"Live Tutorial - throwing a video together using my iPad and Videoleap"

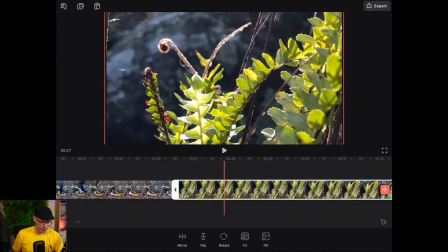(28:49)
Another one that you can use if you're wanting to just make a small adjustment is you push your finger on the end of the beginning of the clip, press and hold, and you can drag that. And again, it'll snap to that playhead where you want it to start.
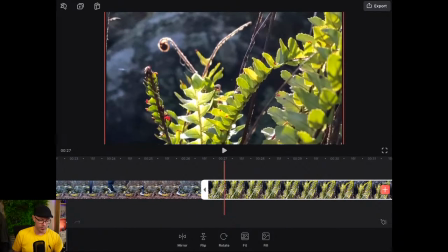(29:06)
All right, so it has taken my changes. And we'll play that through.
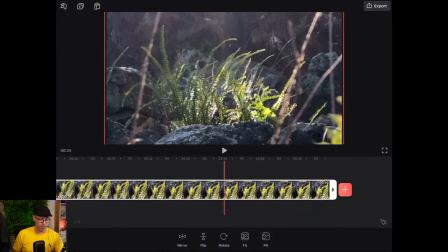(29:16)
All right, there. So I'll do that again from the end of the clip. I'm going to press and hold on the arrow at the end of the clip, drag that through, it snaps to the playhead, and we've got 7 seconds of play there. Right, next clip.
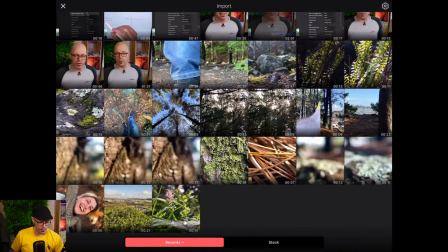(29:36)
We had something here where there was a bit of moss on rock, and I was trying to change up from looking at that and up into the background. All right, so let's jump in here, add that clip.
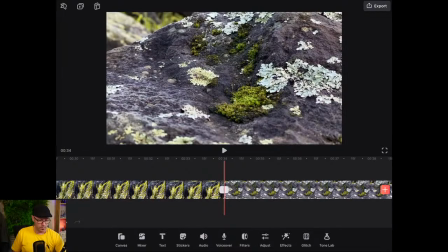(29:52)
All right, so let's just scrub through this and show you.
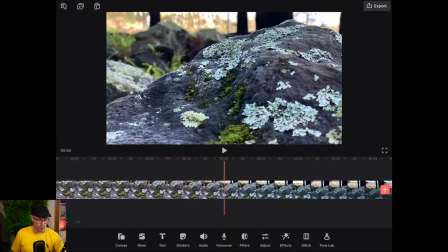(29:56)
So it goes up and shows the houses in the background.
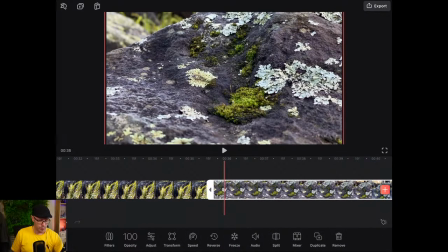(30:03)
So we'll probably drag that through to here and get that to start from there.
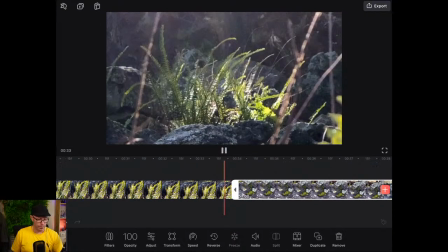(30:09)
Play.
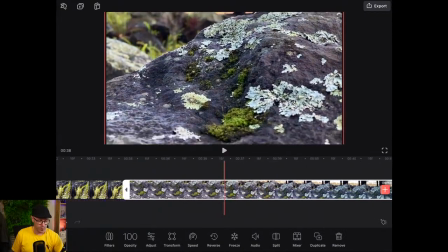(30:13)
Now it's a bit long. Let's start from about here. Cool.
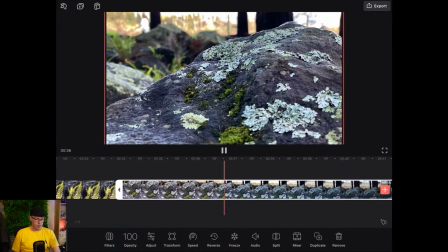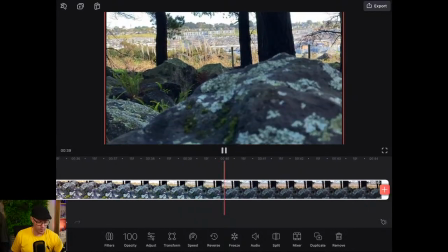(30:25)
And there. All right.
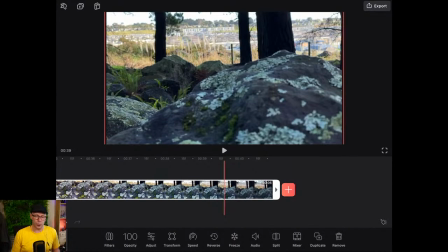(30:30)
So generally, if you've got a clip that's longer than 7 seconds or more, you've got to have a good reason to have it just hanging there. Maybe someone's telling a story or you're actually trying to capture some of the action. But if you're stringing together a sequence and you're trying to get that pacing going, keeping that interest going, then 7 seconds is a good length.
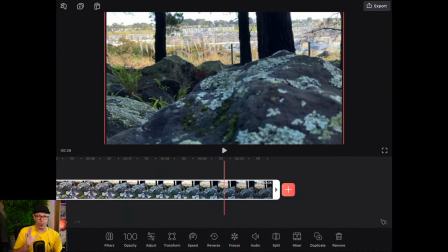(30:49)
And you probably already know this, but when you're filming, you're going to capture more than that so that you can trim it, as you've seen me do so now.
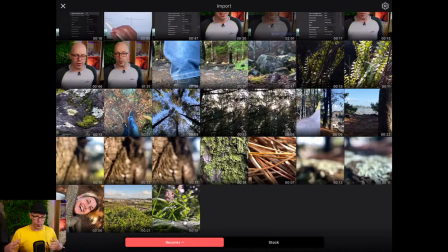(31:00)
This next one, what I was trying to do is just show a bit of motion as I was going through the forest, and I set it to the ultra wide lens on the iPhone. So that gives you that feel just like you get with the GoPro, where it's a bit more forgiving with what you see,
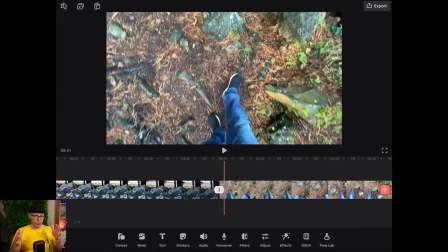(31:17)
because it's not so focused on one frame. It's got that fisheye feel to it, and it's a bit easier to watch than if it was zoomed up.
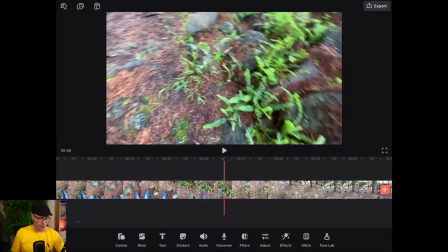(31:31)
So I wanted to show just me stepping through a few things. Quite like going through that rock there.
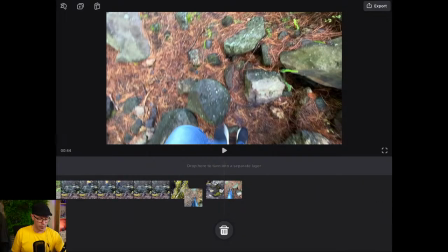(31:40)
So we'll just use the split method this time. Drag and drop. And how much should we play with this?
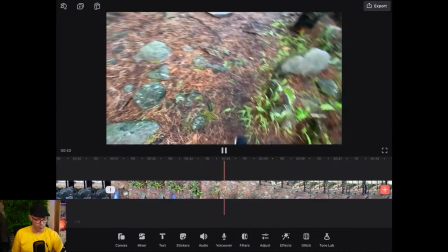(31:52)
1, 2, 3, 4. Ooh, it's still quite a bit of motion, isn't it?
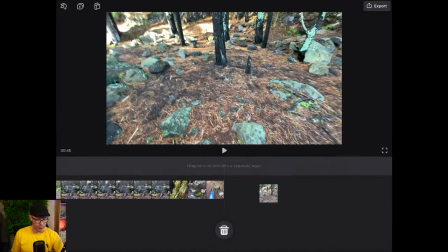(31:57)
Maybe we could use a bit of slow motion here just to make that a bit easier on the eyes.
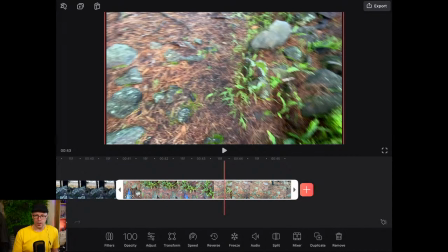(32:04)
Right, so this is how we can slow down. Did you only use the iPhone? Yeah, totally, Alex. I did use just the iPhone for this.
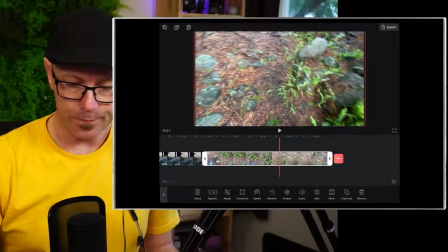(32:14)
Again, I've chosen a few apps that allow me to, I think I've got that same app here.
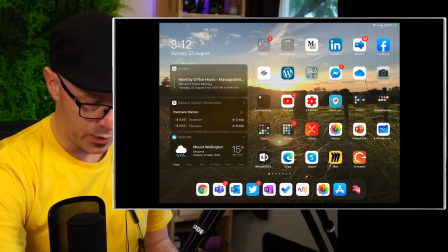(32:21)
I've used Filmic Pro for this, so it allows me to,
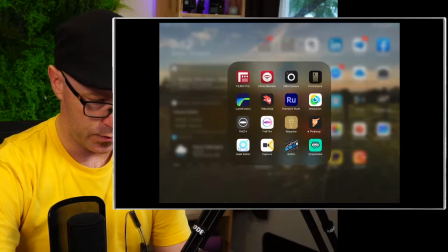(32:27)
let's just find it. Filmic Pro, boom.
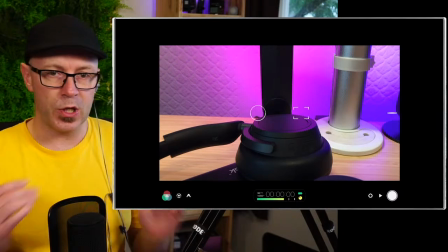(32:31)
This is gonna look a little funny. So you're seeing a picture of my desk through the lens on the back there.
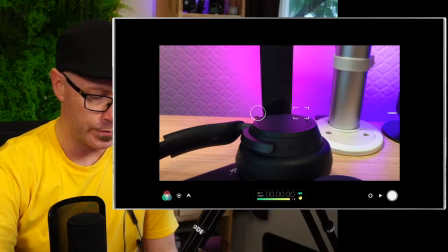(32:40)
Filmic Pro is pretty cool. Don't know if this is actually coming through. It says dial down that noise just in case it's playing through on the stream.
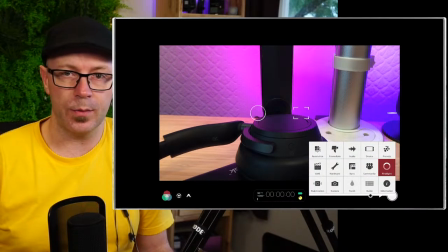(32:51)
Lots of different options to be able to change up the way that the camera operates.